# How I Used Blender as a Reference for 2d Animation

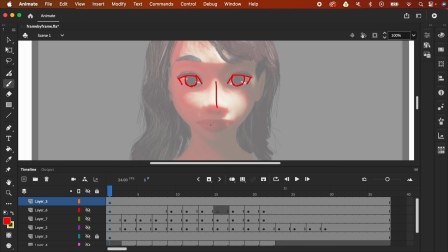28:58 And here for the mouth, maybe not that wide, maybe just something like this. I mean, that's another option, right? That's another option that you could do with this technique.
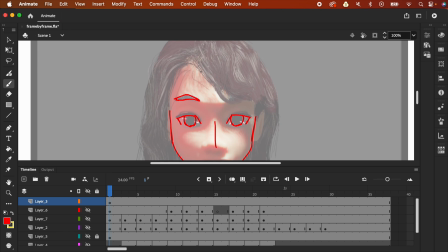29:10 You don't have to copy it like exactly, but you are like using this as a reference.
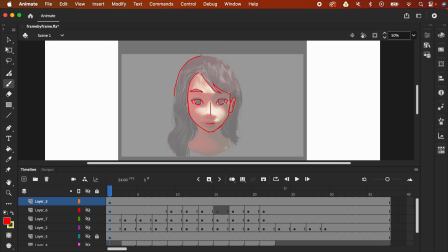29:20 You can even change the hairstyle, but if you do, you're going to lose the benefit of using a 3D where you know where how the hair is going to form when we are going to change the focal length.
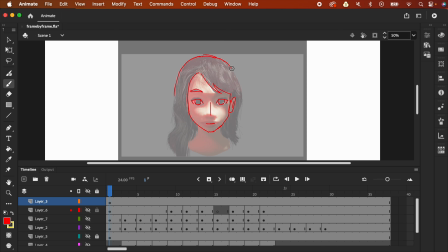29:34 But if you are a bit risky and you want to try a different like hairstyle, I mean, you can, right? Like, let's make her hair a bit shorter. I mean, you can, and maybe change her clothes.
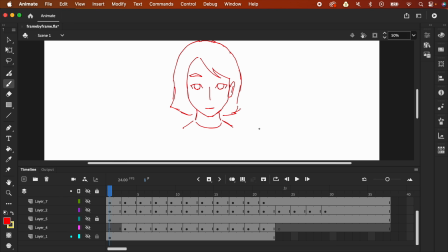29:50 you can have it like that, right? So I'm gonna hide that. And then you can repeat the process as we like animate forwards.
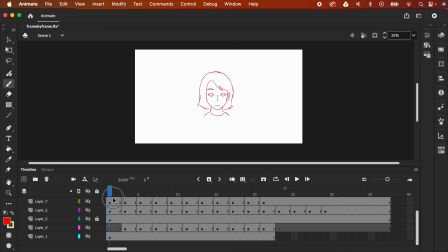29:59 And we could also like, we're animating ontos to give that frame by frame animation feel like better. There's like a unique feel to the ontos, so we are like applying that, right? So, but I'm not going to finish this, right?
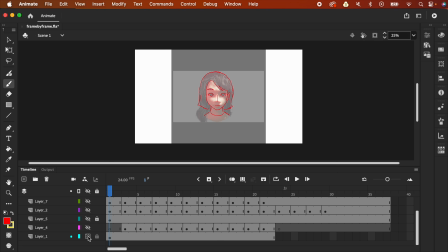30:19 But I'm just trying to demonstrate that this is how you use this technique, right?
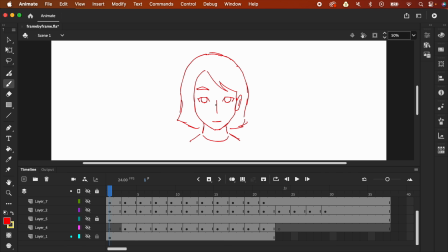30:26 This way, you've gotten the position of the eye, the eyebrow, and the mouth correctly.
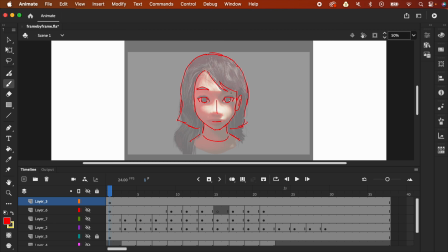30:33 But also, you need to, in order for you to be able to model in 3D, you need to know how to use the software, but at the same time, you also need to know a little bit about the proportion of the human head.
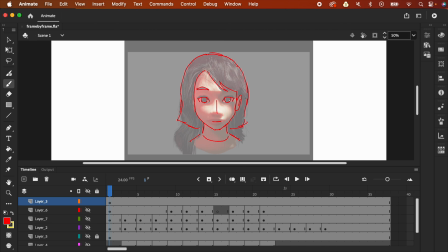30:49 Because even if you know how to use the 3D program, Blender, if you don't know the right or correct proportions of the human head, you're going to make some mistakes and that's not gonna look good.
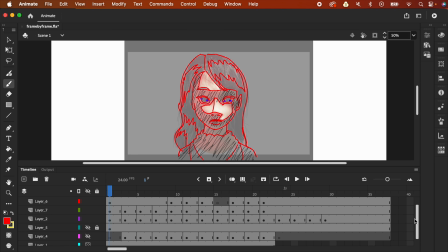31:02 So going back, this is the animation. So let's hide now the guide and I'm just gonna press enter.
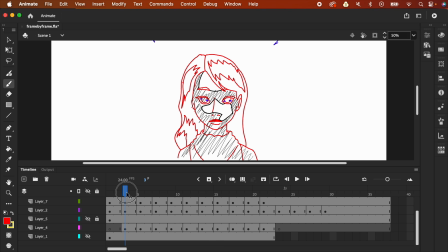31:12 And I also like animated in a background to emphasize that shock. Like, I don't know what situation this is. Maybe she sensed danger.
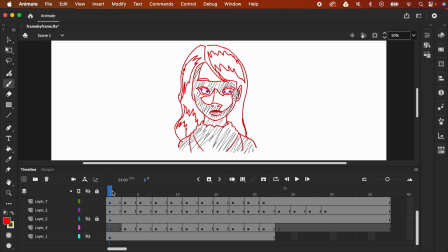31:27 Maybe there's like a strong monster somewhere. Maybe she is a sensor type mage or something, and she sensed like this is like a high level monster that she cannot beat, and that's her expression.
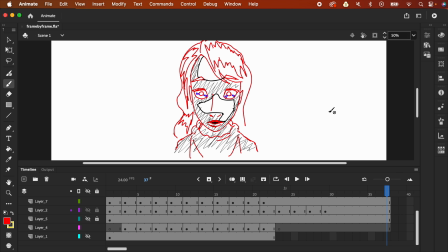31:44 Oh, by the way, if you want to import like an MP4 into your Adobe Animate,
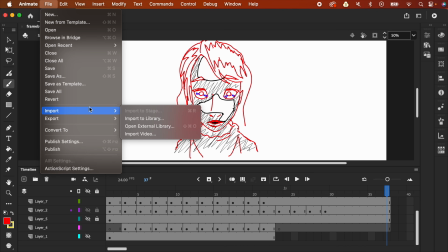31:49 go to File, go to Import, and Import Video.
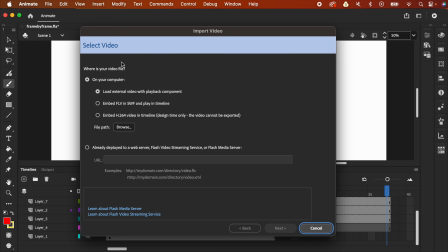31:55 This pop-up is going to open up, and then you need to click this one, Embed H.264 Video in the timeline. Click that and click this and find your file, and then once you're done, click Next and just click Import.
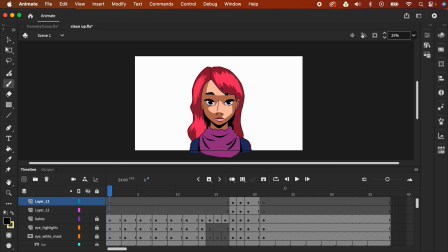32:14 So this is now the cleanup and with color. So I'm just gonna press enter.
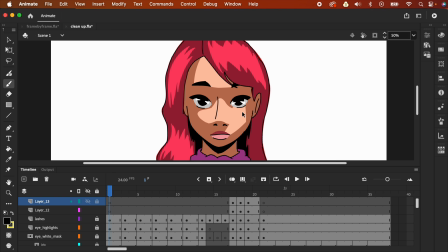32:21 So with regards to the design, you'll see here that we have like the light and the shadow,
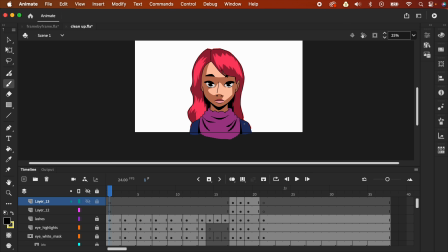32:29 and I also like added in some like harsh shadow using like black, right? So to give that graphic novel look to this, right?
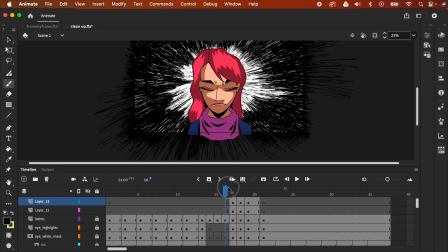32:41 And also like adding more details to the like background effects.